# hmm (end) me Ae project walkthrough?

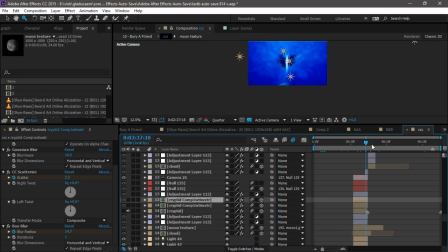76:30 Okay, so now, after that, this is a mask of the same thing.
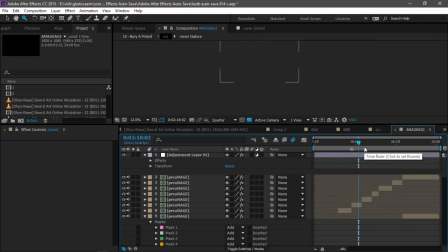76:39 Okay? It's literally the same woman all the time. I did not use any other character.
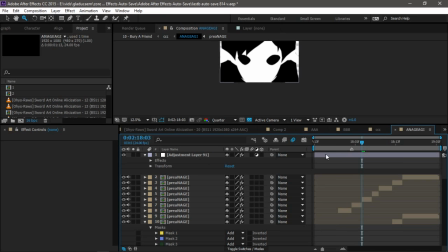But it has level language and lore, and I masked every single part.
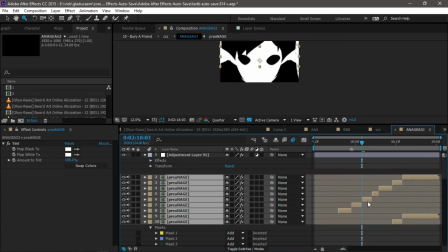76:57 Okay? Every single eye, head, and
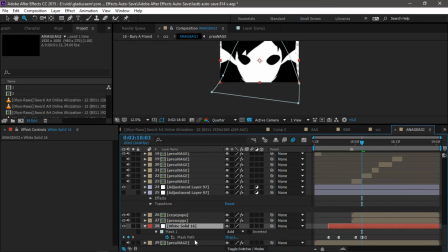77:06 the things on these white things that I don't know what they are. It's like a crown that the administrator uses on the anime, but I made it look like
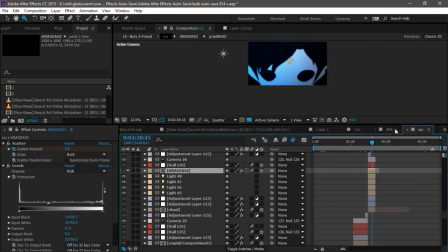77:20 the devil, like horns, like the devil, my friend.
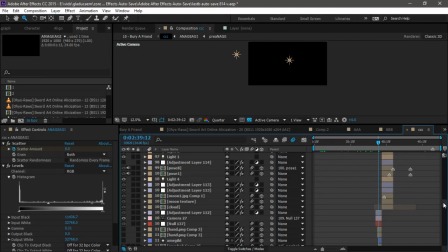77:27 I'm almost done. We're almost done, friends. This
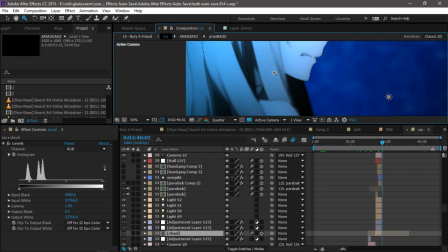77:34 I just textured this and I applied CC white time, just a mask. The background for this is just fractal noise.
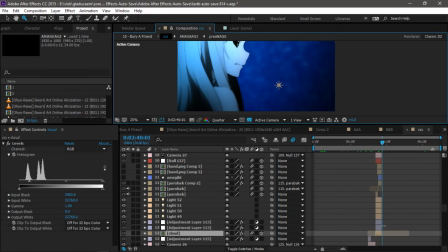77:42 Let me show you fractal noise.
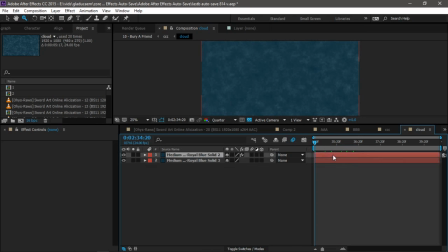77:46 It's fractal noise with an expression CC vector blur and turbulent displacement. Turbulent displacement goes from here to here and continues on and on. I don't know why I have shift channels, I tint and scatter. Because it was black and I needed it to be this color.
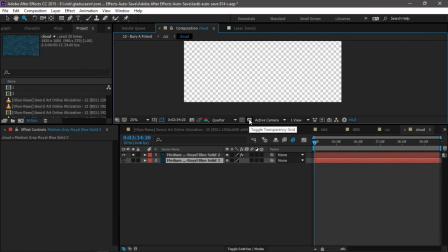78:05 If I leave it like this, look at that, it's like that.
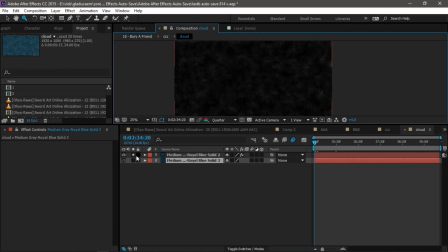78:10 So that's the background for that part.
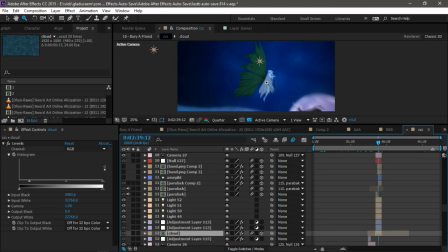78:15 Okay, these are a bunch of animations, but are basically the same. Okay, let me show you.
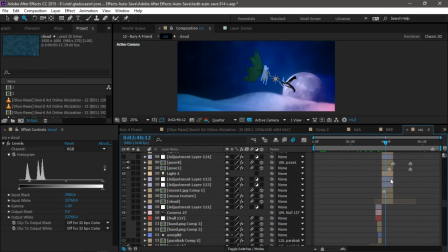78:26 CAWFEE.
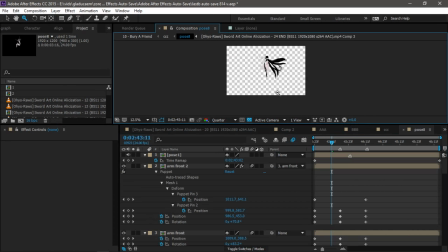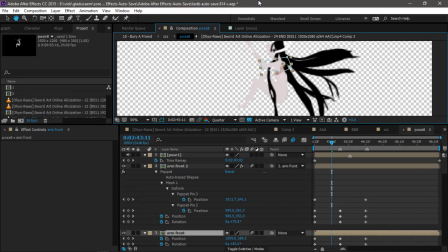78:37 I added the horns here.
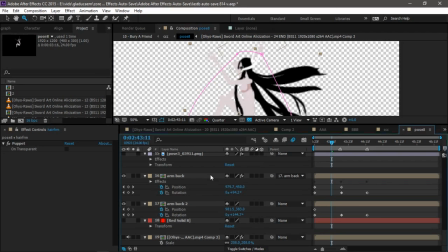78:42 With the horns are a solid mask. Let me see if I can find it. See, it's just a solid. The hair again is another animation.
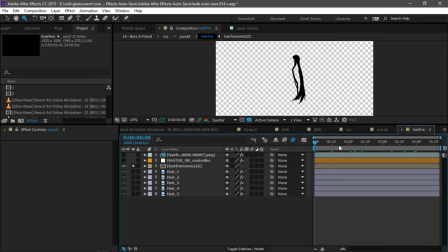78:59 Hair that moves like this, and
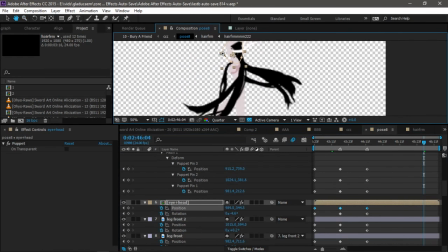79:05 then I divided the body, the head, the arm, everything is divided, and so you have this.
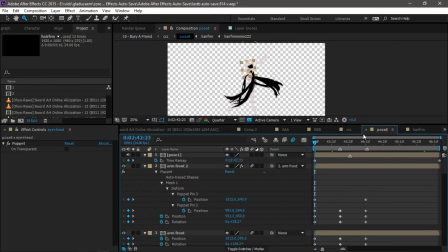79:13 And that's it for that part. And I just moved it in different places. I duplicated this same composition to make all the other poses.
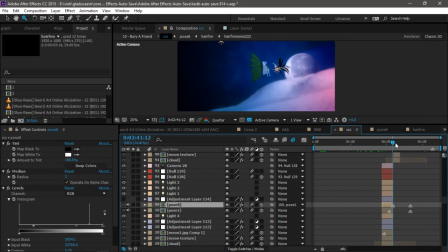79:23 And let me see, and yeah, that's it.
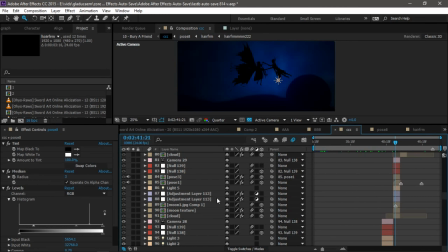79:29 Here I just turn off the lights, the 3D lights for the background, so that it only appears the background light, because I think it looks cool, I don't know.
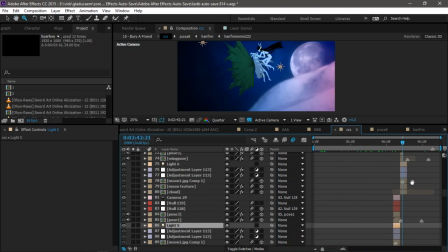79:39 Then you have here another pose. I just changed the pose here. Let me look at this.
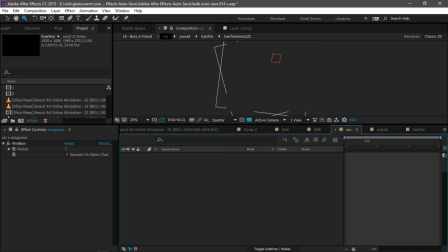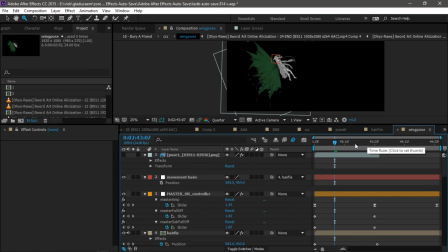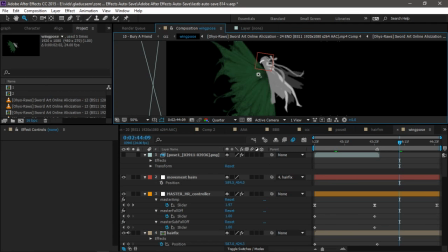79:58 This is another pose animation thing. I have this around here.
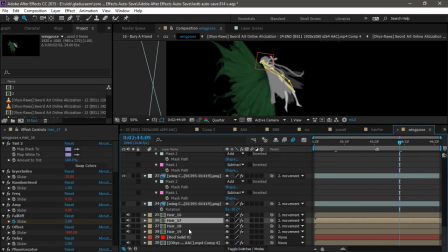80:05 The hair, every hair is masked and whatever. That's it.
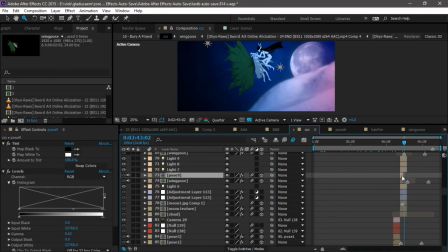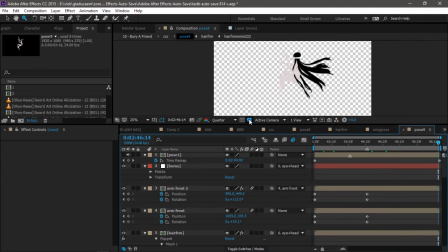80:16 Here I just changed the. Look, I just changed the position of everything.
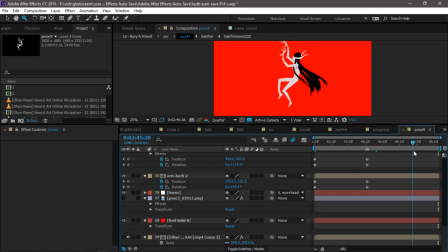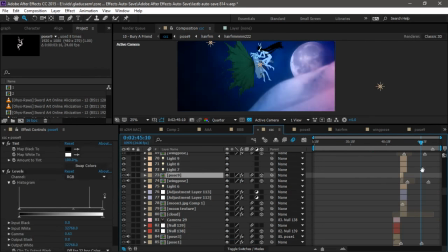80:27 and animated it so that it looks like it's grabbing the head, and then it removes the wings.